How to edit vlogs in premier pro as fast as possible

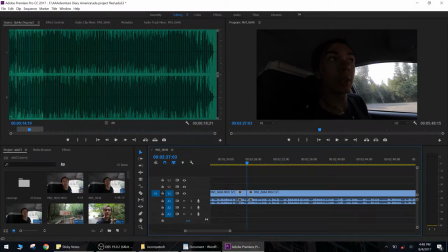[24:44]
You actually don't have to go back if you're well timed enough, just pressing space and S and Q and it will cut out everything that you don't need without actually having to drag back. I do have my hand on the mouse just in case I have to quickly click backwards
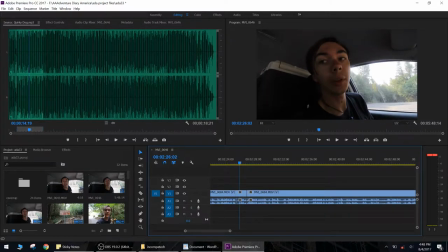[25:01]
and try again if I missed cutting it exactly how I wanted.
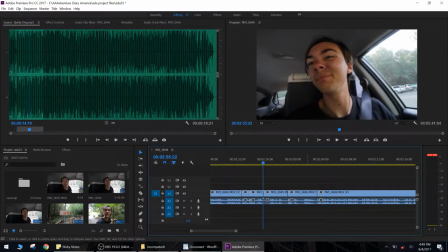[25:06]
Okay, so there, I felt good about that. I know I nailed the cuts. I don't have to watch them back.
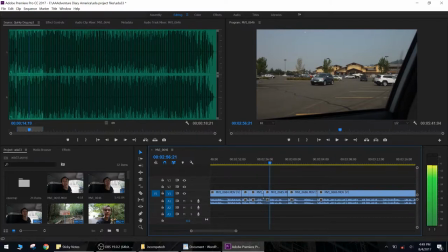[25:11] This Walmart's a different color.
I don't need this intro bit, so this Walmart's a different color.
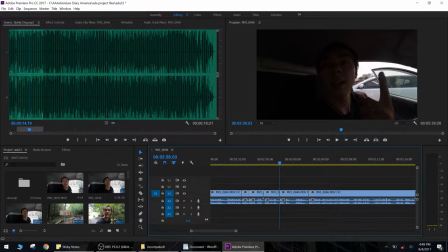[25:19]
I don't need the end bit, so I can cut that off. That's just Q and W, no need for S. Ice, milk,
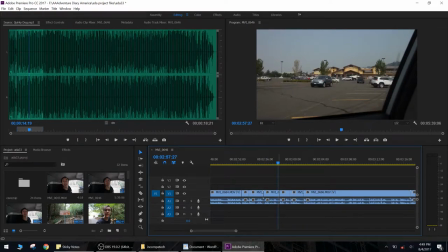[25:29] more tangerine.
So there, I made the first two pieces of information at the same pacing that the third piece of information now comes, because I had a bit of a brain stun, because they're not actually tangerines,
they're clementines.
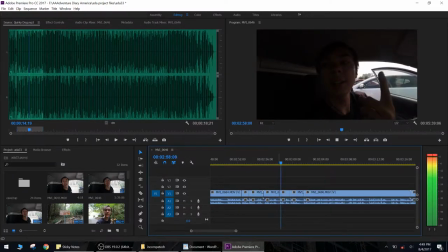[25:42]
But you know what? I'm going to cut that part out, too.
Ice, milk, more tangerines.
Now it sounds a little more natural.
And I just stayed inside using their Wi-Fi and downloaded the new update for my LG G6.
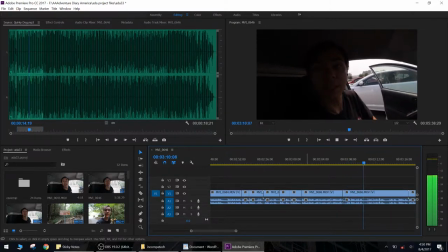[25:56] It's still upgrading at 75%. Hopefully they fix the Bluetooth crashing bug. If not, I'm going to be very highly disappointed.
So there I saw, again, more information I didn't need, more information I can cut out.
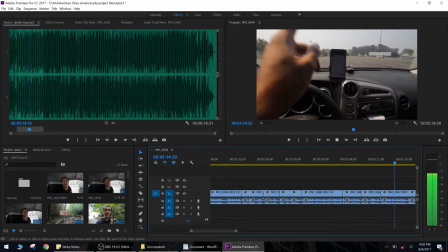[26:12] It doesn't crash anymore. I am pleasantly surprised. It's a library.
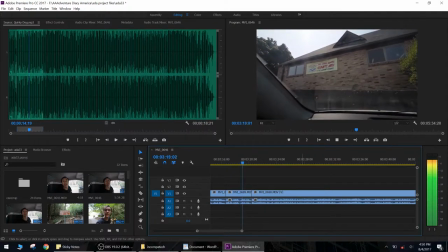[26:17] It has internet. You know what's about to go down. Okay, look.
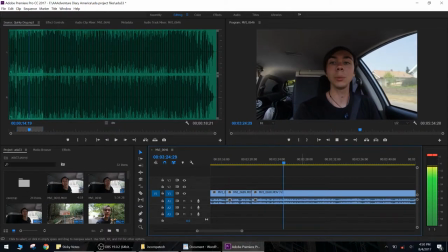[26:21] I don't want to seem entitled, but in 2017, if a public library does not have, at the very least, a half a gigabit connection, what business do they?
Now, here's the problem when filming inside a car.
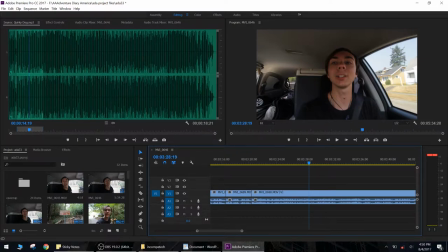[26:35]
You can't actually rely on the waveforms to tell you when you start and stop talking, which sucks quite badly. So here I do have to go back a few more times before I get a cut that I'm happy with.
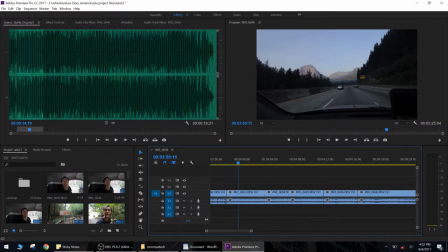[26:47]
Okay, so during this driving montage bit, which I know stretches out for quite a while, all we want to do is give enough visual information that they get the idea of what's going on. So you want to start playing a song in your head. For me, it's actually just a metronome.
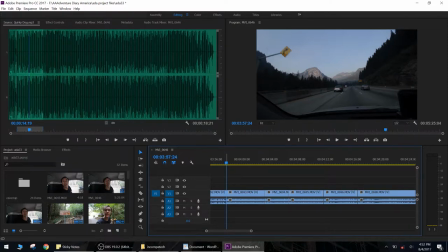[27:07]
1, 2, 3, 4. And you want to cut along to that, so watch. 1, 2, 3, 4. Cut. And we don't need this part. So 1, 2, 3, 4.
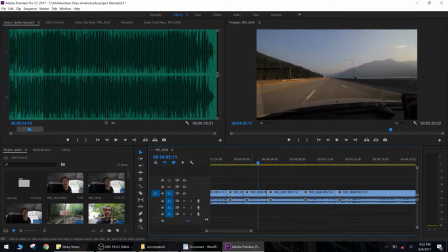[27:19]
Pause. I'm going to press W this time so I don't have to use my mouse. 1, 2, 3, 4.
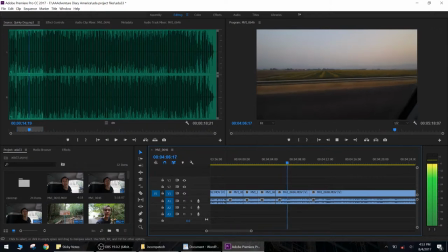[27:25] W. It's a sunflower farm. Now it's dirt patch.
So let's count how many beats that was.
It's a sunflower farm.
4, 1.
Now it's dirt patch.
4. That actually fits pretty well, because then it's a double measure.
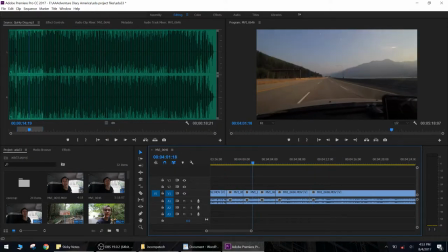[27:43]
So you have 3 single measures. And these two clips are actually the same. So now I can have 2 clips that, if combined, would create the length of a third clip.
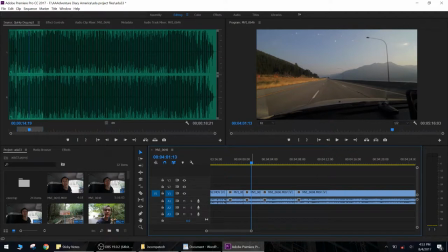[27:56]
So what you have here is technically 4 air quotes bars of video editing. Just a little musical stuff I like to put in, even if there's no music being played in the background.
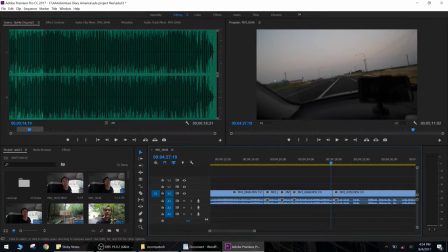[28:08]
There I'm using, again, the same techniques. Pause, split, cue, memory of where things were, left and right arrow keys, and you can hear just a little burst of audio that gives you an idea of when you're about to speak or stop speaking.
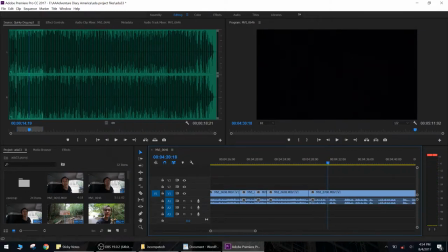[28:25] We're at our parking spot for the night. It's 9:30.
So this is the end bit. I can see my waveforms again of when I'm talking and when I'm not, so I can cut them down very quickly. So split, play, pause, cue.
9:32.
Split, pause, cue.
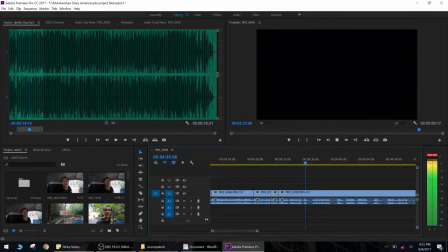[28:44] 4 miles of very, very washboard road would be the best description of getting out here.